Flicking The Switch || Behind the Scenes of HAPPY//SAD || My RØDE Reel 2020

Hello, I'm Jordan, and I just made my first short film, Happy Sad.
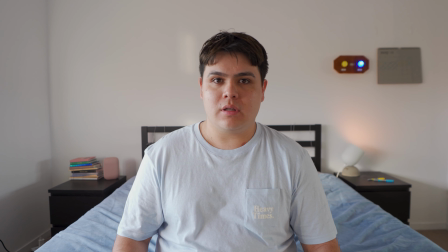(0:09)
Happy Sad primarily explores how Sam, played by the wonderful Peter Wood, interprets his emotions, and how doing so affects the colour of the world around him. Sam's emotions are very simple. He's either happy or sad, and when he's not one, he's the other, as indicated by his crudely labelled 3-switch board.
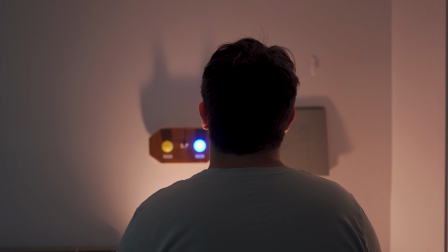(0:25)
One important thing to note is that despite Sam's limited emotional spectrum, he has the agency of choosing how to flip the switch every morning.
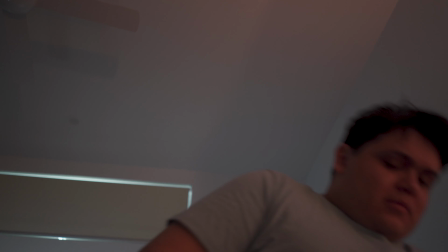(0:32)
Though this comes after a cursory assessment of his emotions, as often influenced by the first 5 minutes of being awake, Sam has the power to push the button.
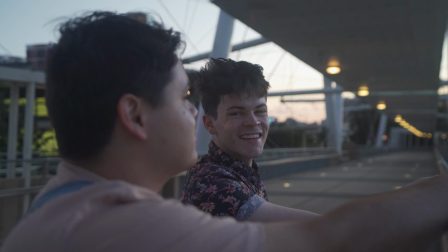(0:40)
Nick, on the other hand, terrifically played by William Standish, has a more nuanced understanding of his emotions.
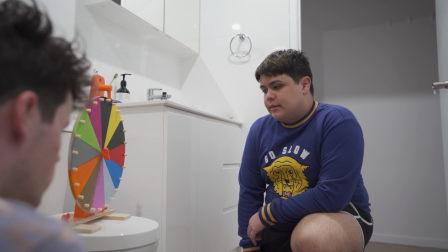(0:46)
His colourful, unlabelled wheel signifies a wider breadth of emotions.
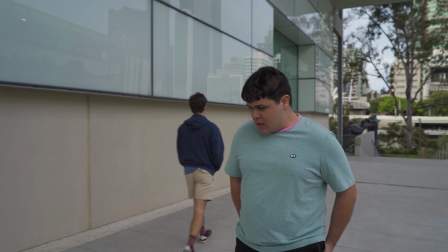(0:49)
However, he feels as though he has significantly less control of his emotional state, resulting in him hiding it from Sam. As each character interprets their emotions differently, I wanted to drive home the uniquity of the items they use to do so. I particularly wanted them to feel as though they'd been personally made by each character.
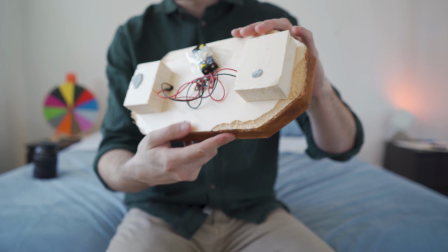(1:06)
Sam's switchboard was made from polystyrene foam that I painted with an airbrush to give it a wooden aesthetic. My
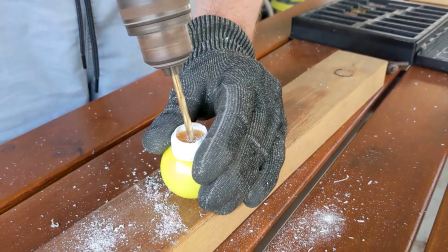(1:11)
friends then helped me hollow out 2 coloured light bulbs and wire tiny LEDs to make it fully functional.
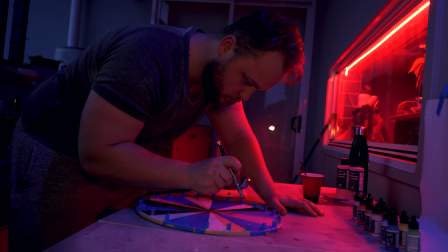(1:15)
I then purchased a Wheel of Fortune from IKEA, which we airbrushed to reflect the many shades of Nick's emotional spectrum. Sam's room was designed to be plain and bare, as I wanted it to feel as though he was trapped inside his own mind.
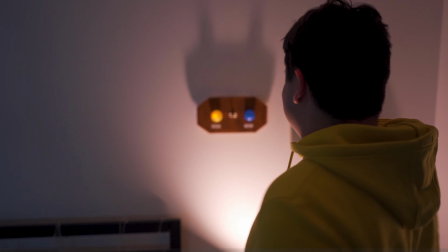(1:26)
There's not much going on around him to inspire his emotions, which is why something as simple as stubbing his toe is enough to ruin his day.
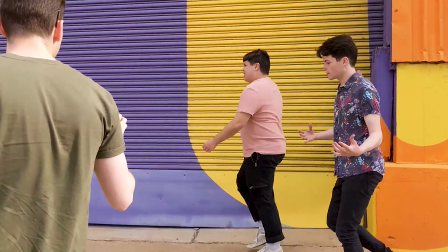(1:32)
I wanted to juxtapose Sam trapped in the confines of his room by putting him into the bright, wide open world, which is why we see him go on cute, colourful dates with Nick.
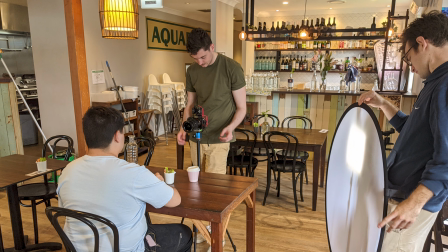(1:40)
I shot Happy Sad on a Sony a7 III with a 16-35mm zoom lens I hired, as well as my own 50mm prime lens.
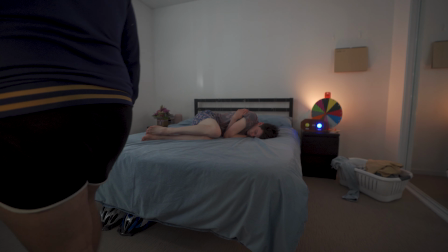(1:47)
I particularly wanted the wide lens to shoot some sad interior moments to make the room feel big, sparse and empty. For moving shots, I used a DJI Ronin S. I used a few aperture and Neewer lights to light the bedroom and cafe scenes. We shot most bedroom scenes at night, so I used these nifty little aperture lights to light up the windows. One challenge I faced was motivating light in a room with a single open light source and closed windows. While I'm not the best at lighting, I think I did a pretty decent job. It's not easy to show off sound in a story with no dialogue, especially because our cast and crew consisted of exactly 4 people, meaning no dedicated sound person.
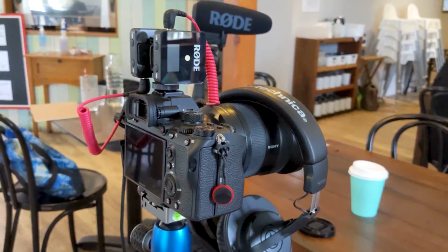(2:20)
Because of this, I chose to record minimal live audio, and instead primarily rely on self-recorded Foley.
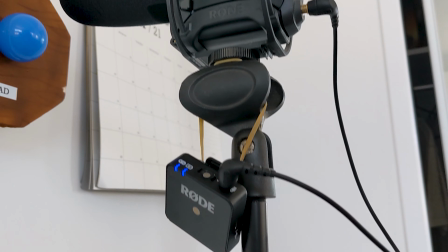(2:26)
To do this, I plugged the RØDE VideoMic Pro Plus into a wireless Go so I could position the mic independently of the camera. I don't have an external audio recorder, so this configuration was a godsend, particularly because I hate matching up audio and video in post. This being my first short film, I learnt so much. I've been wanting to enter my RØDE reel for years, and I'm so glad to finally submit something. Huge shout out to RØDE for holding this competition, and for making the terrific mics that took the audio in Happy Sad to the next level.